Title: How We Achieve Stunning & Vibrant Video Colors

Hey, my name is Brendan Pyron. I am the video production manager here at Anntoine Marketing Design. And today I'm going to show you how we use color correction, color grading to not only enhance your video, but to better represent your brand.
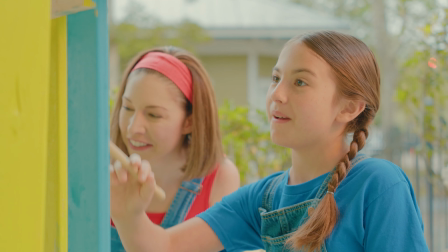We collaborate with a diverse range of businesses, each with their own branding standards,
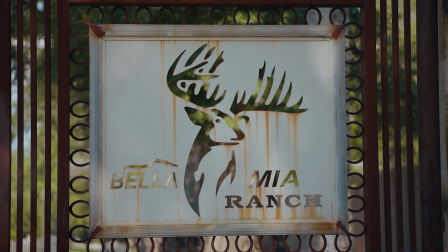colors, logos, and aesthetics that all amount and contribute to their unique identity.
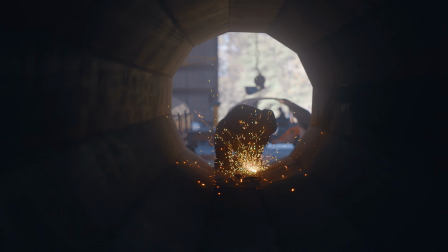It's our role as a creative agency to honor those standards as closely as possible without sacrificing innovation. However, I want to point out that it's incredibly important to trust your instincts as an artist. Let your creativity guide the project. At the end of the day, that's how you're going to get the best work. That being said, I want to share my toolkit and how I approach coloring so you have a better understanding of how coloring works inside of video.
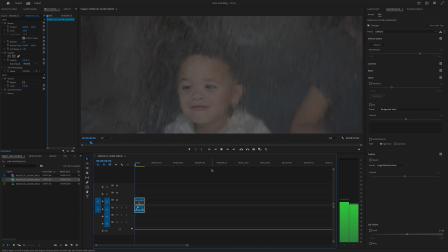Step one, we're going to bring our footage into Premiere. When you initially bring it in, you're most likely going to have a piece of raw footage that looks a little bit like a pale mess.
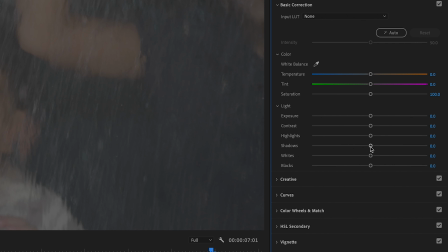And you're going to come over to Lumetri Color. My first and favorite thing to do is to get a little depth brought back into the shot.
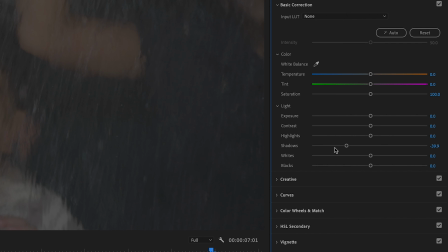I'm going to bring the shadows down. Since I was filming outside, a lot of the sun is blowing out some of the background, and I want to see some of that shadow come back. After our shadows are adjusted, I like to adjust the contrast.
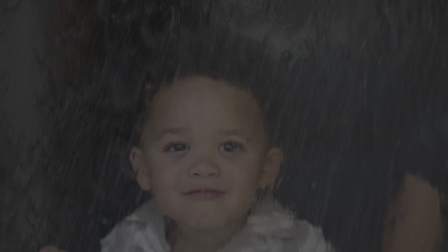This is a very minimal change depending on your shot, but it can really help make things crisp, especially when you bring in a LUT later on to emphasize the color profile.
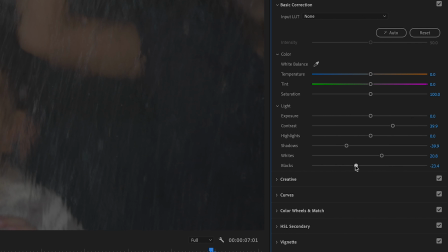After this, we're going to move into basic color correction. I'm going to adjust my sliders until I find the image I'm looking for.
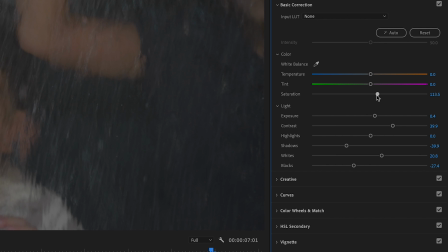I also like to raise the saturation slightly because sometimes with raw footage, it can kind of help bring some of those colors to life.
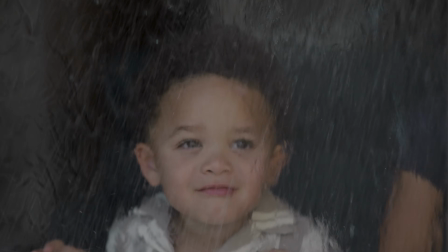And there we go, our footage is color corrected. You can tell immediately that it gives us a much richer image.
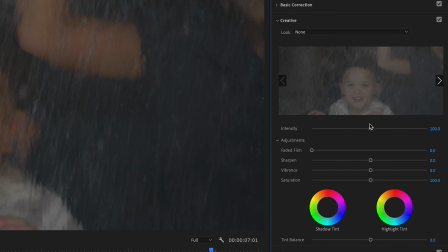When stepping into the next stage of color grading, I like to use a file called a LUT.
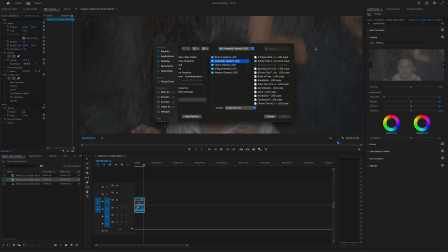These are pretty popular all over the internet and you can find tons for free, and I'll even link the ones that I'm working with here.
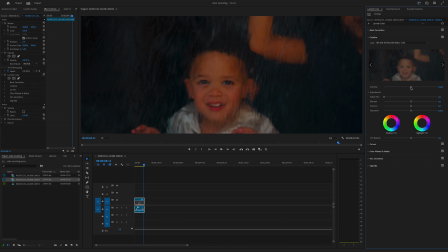They're usually just inspirations from films, other ads, and they completely change the color profile of the image you're working with. Now, you'll notice that sometimes this can be a little harsh and you may have to pull back and find that natural color balance between something that looks realistic and stylized.
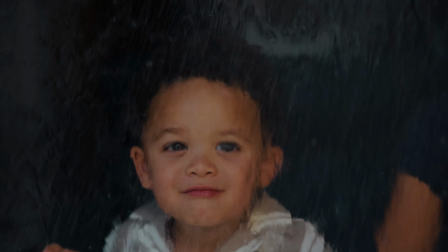But at the end of the day, it's kind of all up to how you want your video to be and what the ad's purpose is. I hope those tips and tricks helped you on your next project. And remember, if you need marketing solutions, we have everything you need here at Anntoine Marketing Design under one roof.
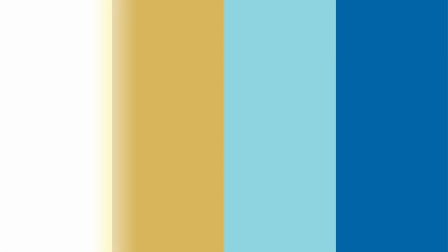Visit Anntoine.com to learn more.